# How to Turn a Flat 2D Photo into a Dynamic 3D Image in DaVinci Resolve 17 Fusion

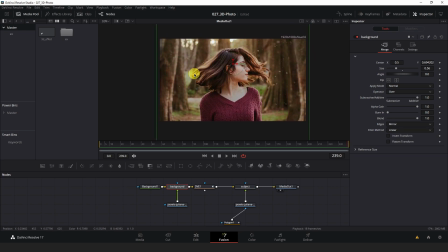(8:14)
And it works pretty well as long as you don't push it too far. Now return to the DVE node and make any additional changes you might like. I think in my case, I'm going to add a slight Z move to give the illusion that the background is zooming out slightly.
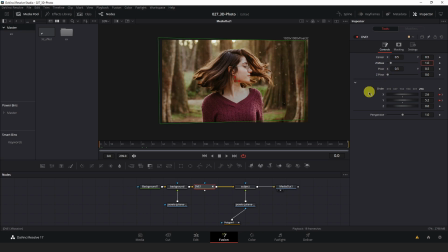(8:35)
So I will make this a value of 1.05 maybe at the maximum. Set a keyframe at the end.
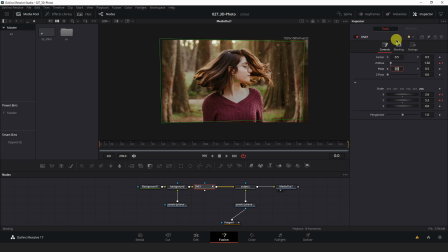(8:51)
And I will make this 1.02 in the beginning. Let's see how that looks. Pretty good.
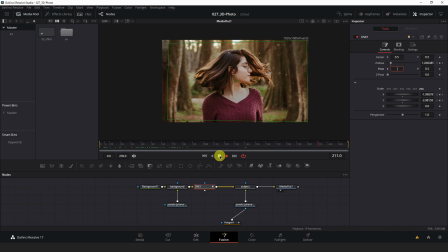(9:09)
It's a pretty subtle effect, but it does add some 3D depth to it. Now, once you're satisfied with the keyframe you set here and their values,
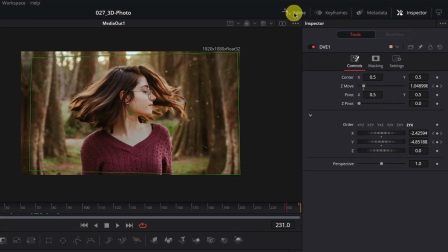(9:21)
you can open up the spline editor at the top right here
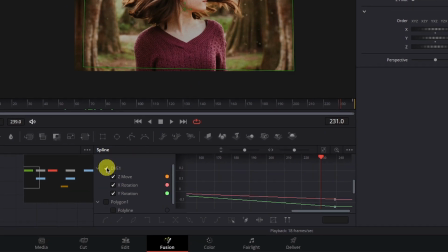(9:27)
and select the DVE node and hit this icon here, zoom to fit. And then you can hold left click and box select all the keyframes you set
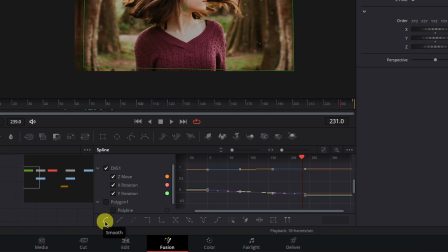(9:43)
and hit this smooth icon at the bottom left of the spline editor.
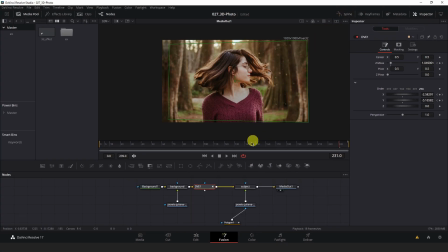(9:48)
Now I'll just add a curve to all of these keyframes to ease the motion in and out. give it a more natural look. So we have our background moving. We've added some depth to that.
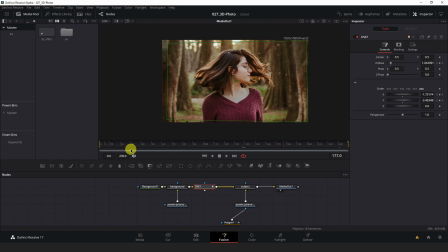(10:06)
Let's move our subject now by selecting the loader, fed into our subject merge node, and hit shift space, type DVE, and add another DVE node to her.
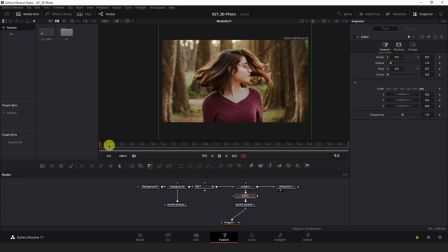(10:25)
Now, I think since the background is rotating from left to right and zooming out a bit, I would like her to rotate slightly in the opposite direction and zoom in,
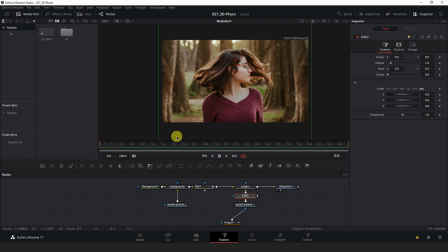(10:44)
just to give that 3D effect. So I will select the Z move value here, set a keyframe at the beginning of my composition timeline,
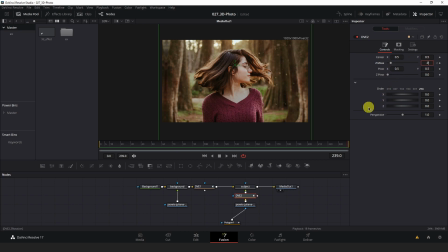(11:04)
and set a value at the end of my composition of, say, 0.98.
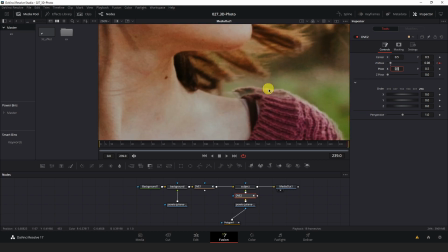(11:14)
And you can see that has revealed some of the subject in the background,
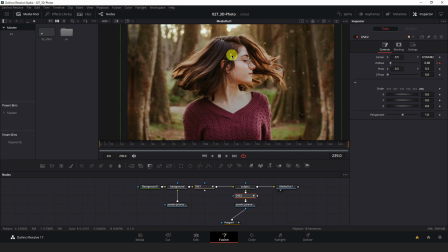(11:21)
so I'll have to move her slightly up to keep the illusion.
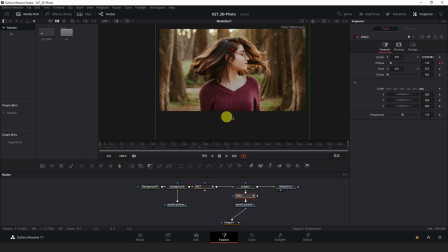(11:29)
And I think it really looks good without any rotation, but I'm going to add it anyway, just to see what it looks like, and just rotate it slightly.
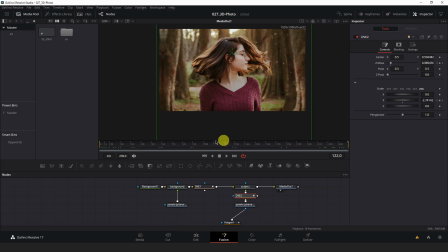Looking at that, I think it looks pretty good. And I will do the same thing with her.
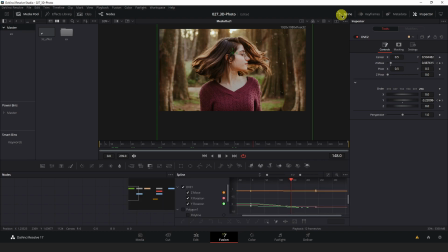(12:06)
I'll go, since I'm satisfied with my keyframes here, I'll go to the spline editor and select
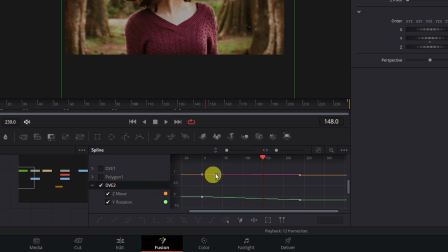(12:16)
my DVE2 node. Hit zoom to fit here.